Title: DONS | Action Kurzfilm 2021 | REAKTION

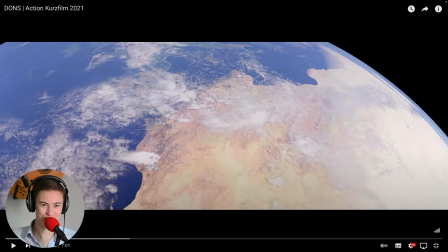0:00 Hallo und herzlich willkommen zur heutigen Reaktion auf einen Agenten-Kurzfilm, Action-Film von Josef Ebner aus dem Jahr 2021. Und wir starten direkt los, ich wurde gefragt, ob ich darauf reagieren kann. Jetzt schauen wir mal, was mir so auffällt.
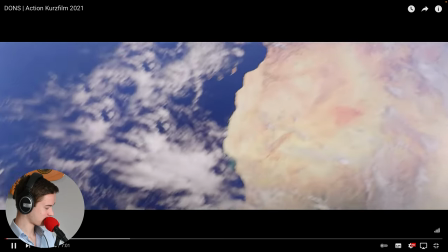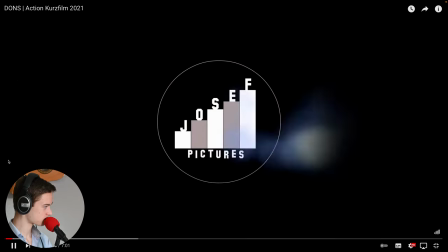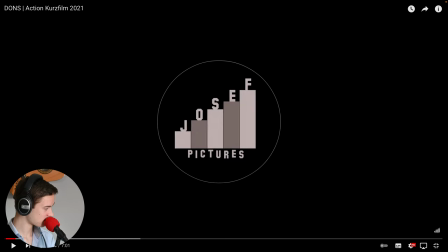0:26 Okay, erstmal ein kleines Intro. Von der Erde zum Mond.
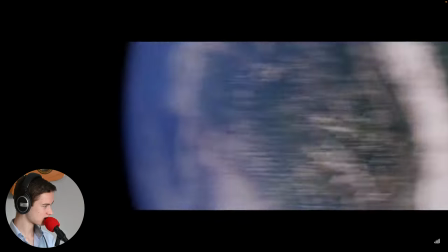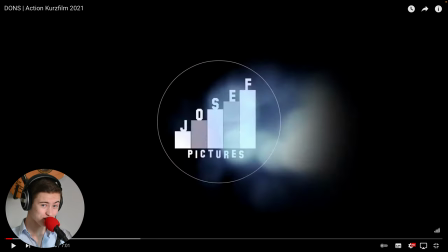0:37 Mit dem Logo noch drin. Wie ihr den Mond fotografiert. Da habe ich schon ein Video dazu gemacht. Könnt ihr euch gerne mal da oben angucken mit einem kleinen Tipp dabei.
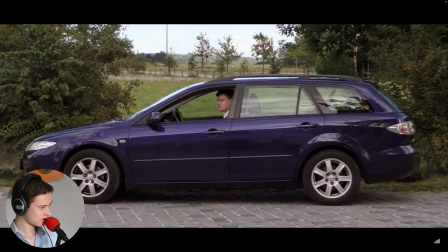0:47 Und dann Fade in Schwarz. Kamera von oben ins Geschehen eingetaucht.
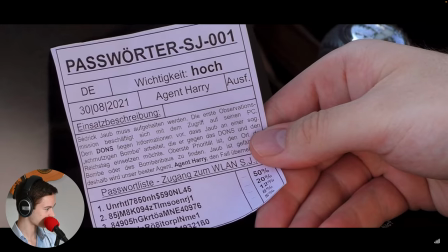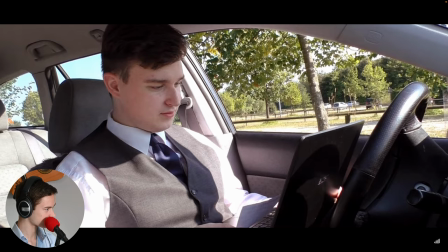1:04 H&S, ich bin drin. Glaube ich. Sehr gut.
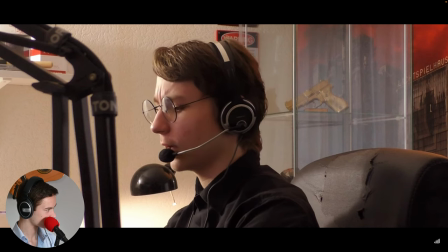1:10 Warten Sie, ich mache einen Abgleich.
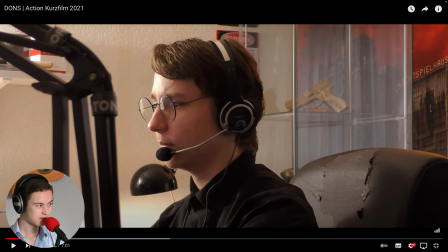1:13 Harry, Sie können jetzt auf seinen Computer hinzugehen.
Okay, hier mit dem Audio. Sie haben, wenn man ihn sieht und er redet, klingt ganz normal. Wenn man aber die andere Person dann reden hört, klingt das Telefongespräch.
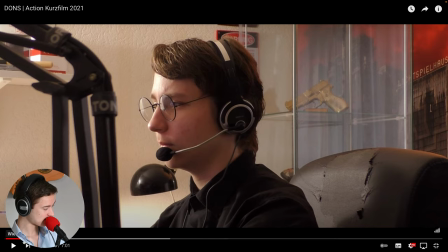1:26 Und immer auf diese Details geachtet, dass man eben dann auch dieses Audio umschaltet, weil es ja gerade nicht die Person ist, die da spricht.
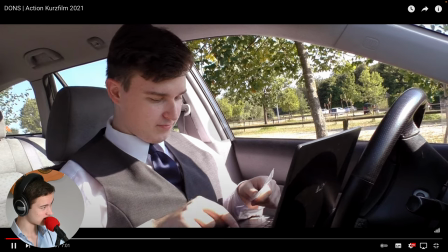1:35 Dann kann man es auch als Zuschauer viel besser nachverfolgen.
H&S, ich bin drin.
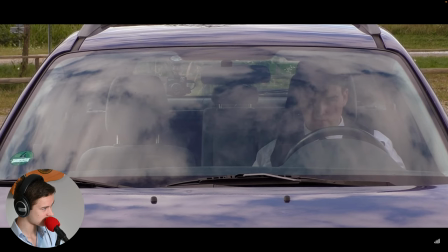1:42 Glaube ich. Sehr gut. Warten Sie, ich mache einen Abgleit. Harry, Sie können jetzt auf seinen Computer hinzugreifen.
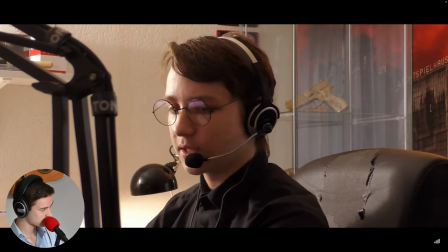1:51 Alles klar. Okay. Geben Sie jetzt die Begriffe ein, die ich Ihnen auf Ihr Handy geschickt habe.
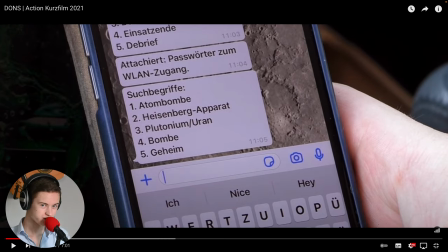2:00 Ich glaube, das ist ein Foto, welches sie animiert haben, also ein bisschen reingezoomt haben und hier ist sogar dieser Cursor, der blinkt.
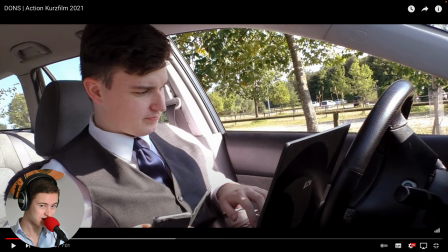2:10 Das heißt, das haben sie auch noch animiert, weil der blinkt ja beim Foto nicht.
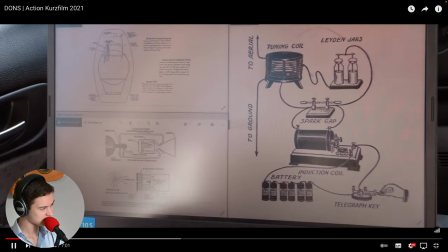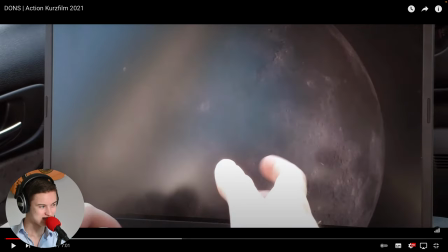2:20 Hier auch cool. Ich glaube, das haben sie als Bildschirmaufnahme gemacht, dann die Fenster geschlossen, dann einfach jetzt abgespielt und jetzt sieht es so aus, als würde es jemand Fremdes gerade schließen. Also sehr cool, aber sehr einfach zu machen. Aber trotzdem ein cooler Effekt.
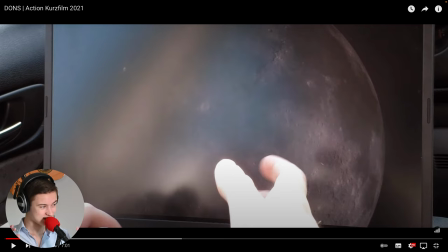2:37 So was finde ich eh cool, wenn man einfach mal sich Sachen überlegt, was könnte cool aussehen und dann es einfach umsetzen. Und hier so ein Effekt, der ist ja nicht aufwendig zu machen, aber hat trotzdem eine coole Wirkung.
Hey, GDS, ich glaube, er hat es rausgefunden.
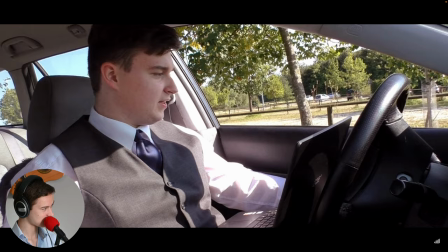2:51 Wie das? Keine Ahnung. Was machen wir jetzt?
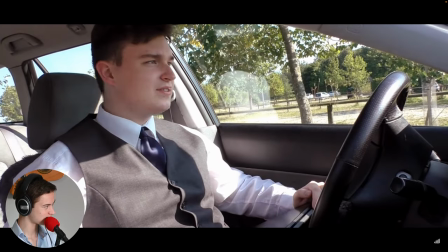2:57 Warten Sie einen Moment.
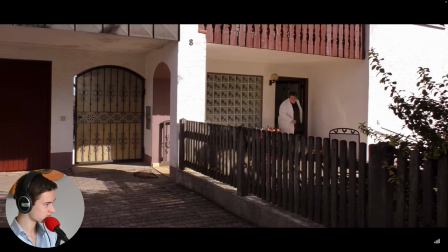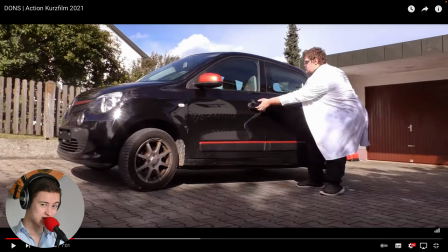3:05 Der Böse kommt aus dem Haus gerannt und die Musik wird spannender. Die Musik ist sowieso von ihm selbst geschrieben, für jede Situation extra angepasst. Und hier finde ich richtig cool, die Spannung steigt, man merkt es richtig. Und hier die Kamera schwenkt auf ihn, dann runter aufs Auto.
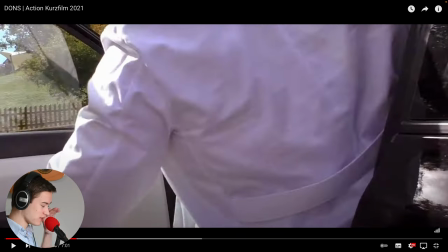3:22 Dann ändert sich's, die Perspektive wird von ihm gezeigt, wie er die Tür aufmacht.
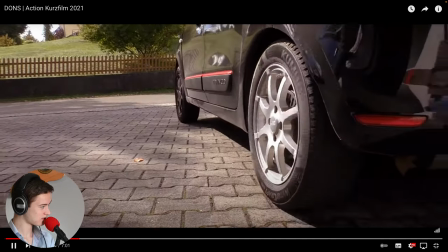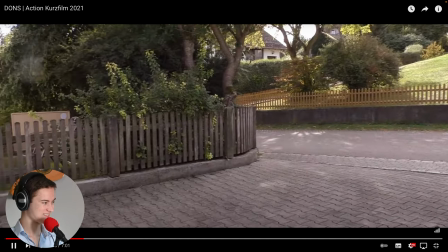3:32 Und Autos haut es weg.
Stefan, er haut ab.
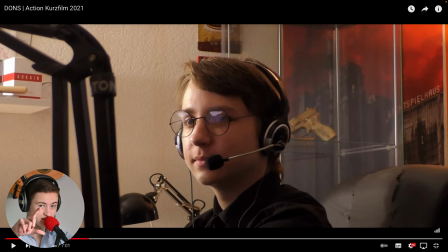3:40 Dieser Shot gerade, wie die Kamera einen ranfährt, man sieht die Augen, wie sie ihn aufs Auto verfolgen, so wie sie hin- und herspringen. Der ist sehr cool und verdeutlicht einfach die Spannung, die gerade in der Situation herrscht. Also sehr, sehr cooler Effekt hier.
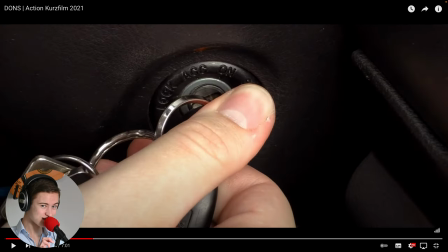3:54 Der hat Drifting gelegt. Okay. Hier auch wieder Details gefilmt, wie dieser Schlüssel umgedreht wird, dass der Zuschauer auch das Ganze versteht, um was es gerade geht.
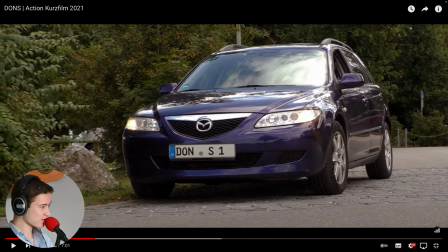4:05 Grammar schwenkt nach unten, Licht geht an.
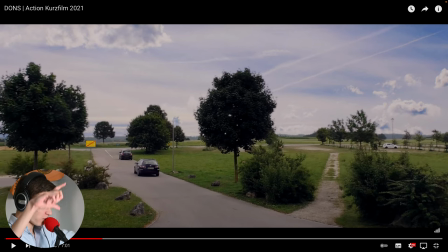4:15 hier auch cool, die Kamera schwenkt nach oben, in der Videobeschreibung steht noch alles drin, was er benutzt hat und so weiter, auch die ganzen Equipment-Sachen und da steht auch, sie haben einen Kamerakran verwendet und den sieht man jetzt hier, weil wenn sie einen Kamerakran haben, können sie die Kamera nach oben schwenken lassen von unten und dieser Effekt ist sehr,
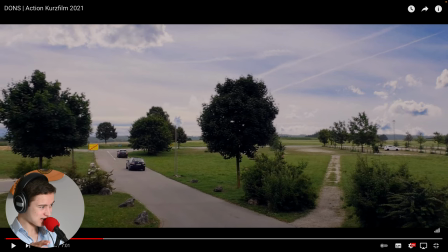4:34 sehr cool fast wie eine Drohne schon ich glaube es wackelt ein ganz klein bisschen, aber durch Vibration, aber trotzdem sehr, sehr coole Effekte und die Verfolgungsjagd geht los
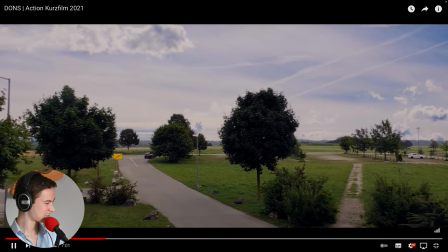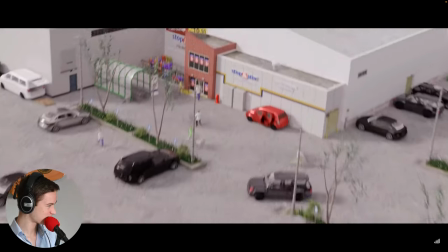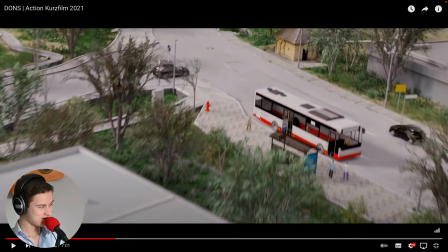4:54 jetzt wird es spannend und zwar er macht auch gerne so Animationen und das ist ja keine echte Stadt, sondern eine animierte Welt und jetzt hat er hier seine zwei
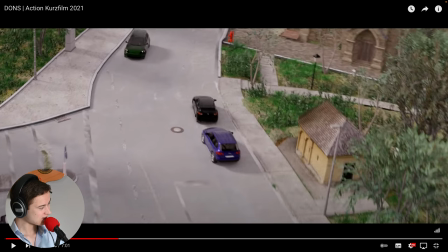5:07 Hauptcharaktere hineinversetzt, die Autos und so und jetzt hier können sie eben die Kameraperspektive Anpassen.
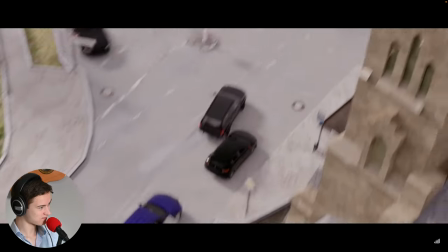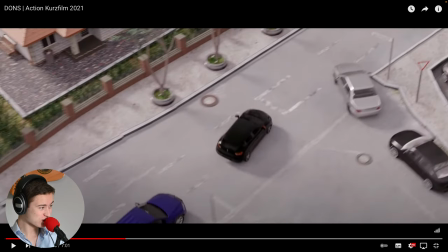5:21 Hier von oben, an die Kirche vorbeigeflogen. Fast so wie eine Drohne schon. Sehr, sehr cool, einfach sowas zu machen mit Animationen. Weil in echt wäre es ja viel aufwendiger, sowas zu drehen. Und man hört auch immer Umgehungsgeräusche, wie die Autos fahren. Ein paar Kinder, die rumrufen. Und einfach jetzt soll die Stadt natürlich hier simulieren.
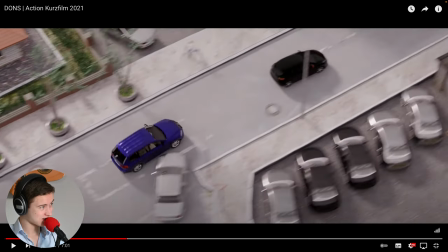5:37 Sehr schön. Und sie haben auch immer die Kinobalken hier drin. Oben und unten schwarzen Balken. Also kein normales 16 zu 9 Format. sondern das Bild ist einfach oben und unten ein bisschen abgeschnitten. Einfach ein bisschen cinematischer und filmischer.
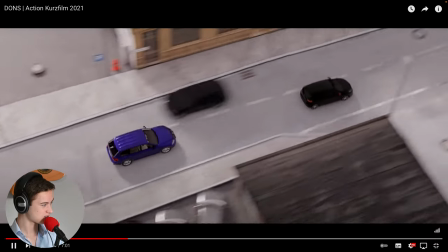5:51 Ein cooler Effekt.
Verfolgen Sie ihn weiter. Ich suche noch noch weitere Versteigungen. Jawohl!
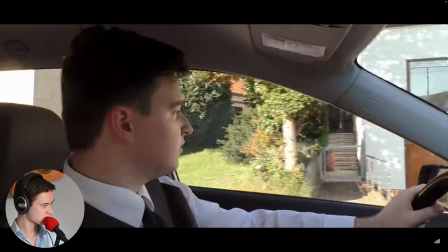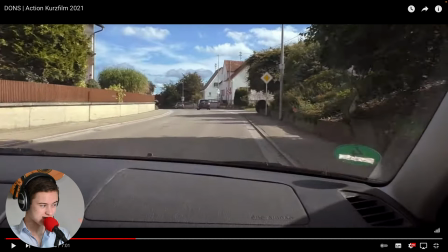6:01 Dieser Musik, also dieses Thema, wird immer wieder wiederholt. Fast so wie ein Ohrwurm. Aber ein sehr cooler Part. Es ist ein sehr spannender Part in der Musik. Und du stützt einfach die Handlung. und man wird hier immer in diesen Film richtig reingezogen.
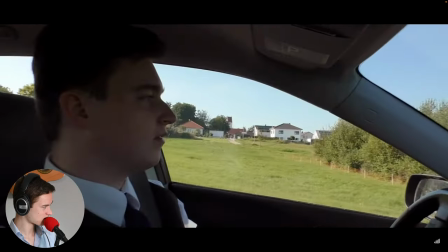6:21 Harry, Sie müssen Cedric Jaupe aus der Stadt hinauslocken. Eine Konfrontation hier würde Konnoteralschäden entstehen lassen.
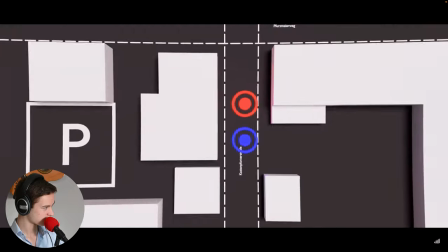6:27 Alles klar. Sie müssen ihn Richtung Nord lenken, Freunde.
Immer wieder sehr abwechslungsreich auch.
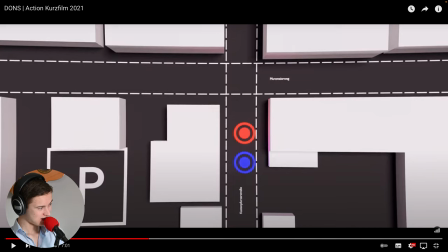6:32 Hier wieder eine andere Perspektive mit den Animationen hier von den Autos, also wo sie gerade sind. Das könnte die Perspektive sein, die gerade der Agent im Büro sieht von den Autos. Also sehr abwechslungsreich, definitiv.
Zwei Ausfahrten.
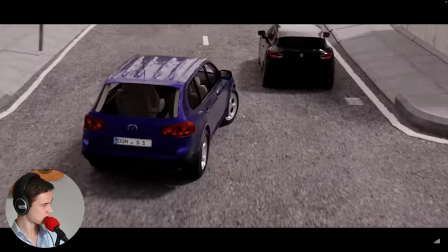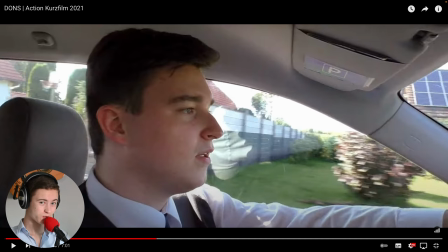6:54 Und hier auch, das Auto fährt links an dem Kopfhörer vorbei. Man hört es auch auf der linken Seite vom Kopfhörer.
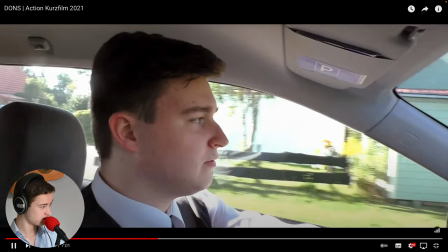7:00 Also auf sowas auch geachtet.
Sie müssen ihn jetzt herauslocken. Finden Sie eine Lösung.
Noch hier bei ihm, im Hintergrund.
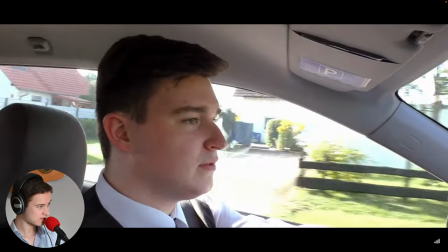7:07 Das war knapp. Helmi, Sie müssen ihn jetzt herauslocken. Finden Sie eine Lösung. Sie hat eine Pistole.
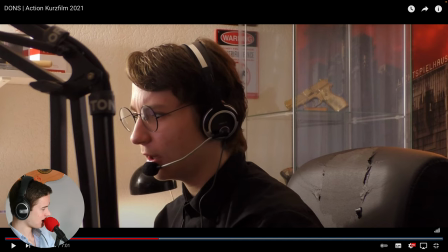7:13 Das ist natürlich sehr cool gemacht, weil ich habe im Hintergrund eine Gitarre. Weil ich ja Gitarre spiele. Das heißt, als Zuschauer verbindet man gleich da ein bisschen Musik dahinter. Und hier, wenn da natürlich eine Pistole-Mintergrund ist, ist man gleich in der Handlung drin und denkt, ja, da geht es um Agenten, um Action und so weiter. Also sehr cool, das auch so zu machen.
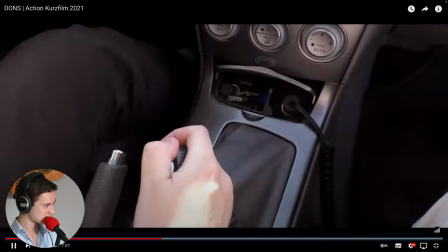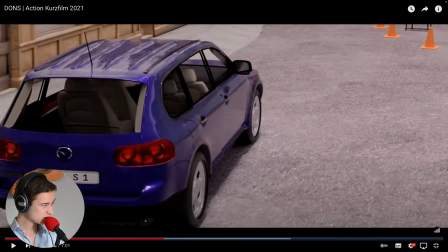7:35 Hier dieses Rauszoomen aus dem Auto.
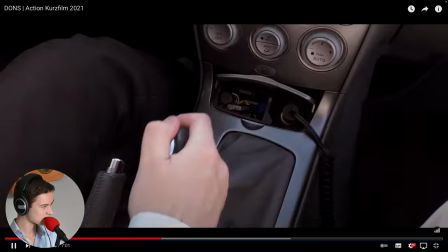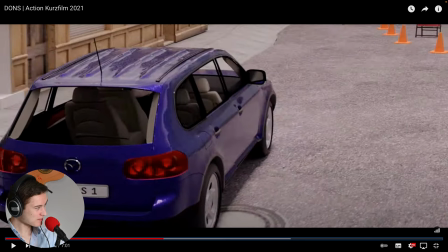7:42 Die Kamera fährt hinten aus dem Auto raus. Und auch hier sieht man noch den Arm von so einem Hemd. Und er trägt ja auch einen echten Hemd. Also auch auf sowas geachtet und dann hier natürlich diese Kamerafahrt, sehr, sehr cool.
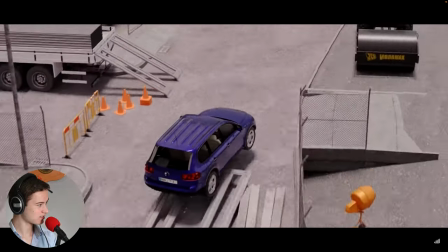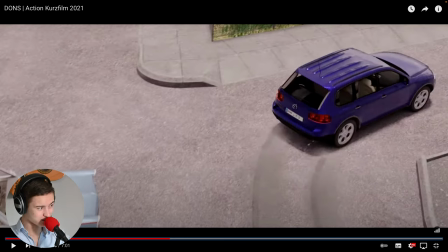7:59 Diese Strift natürlich auch sehr cool gemacht. Man hört, wie die Reifen quietschen, man sieht die Abriebstuburen auf dem Boden, man sieht ein bisschen Abrieb, so ein bisschen Staub von den Rädern. Und die regen sich auf, hier auf dem linken Kopfhörer, dass er da so durchrast.
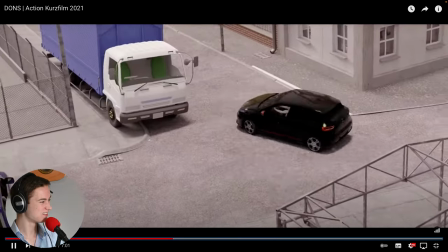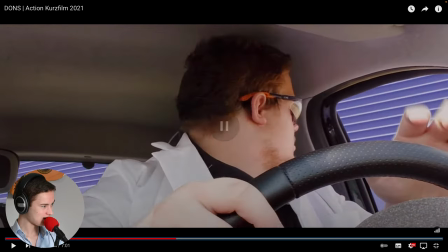8:18 Okay, hier.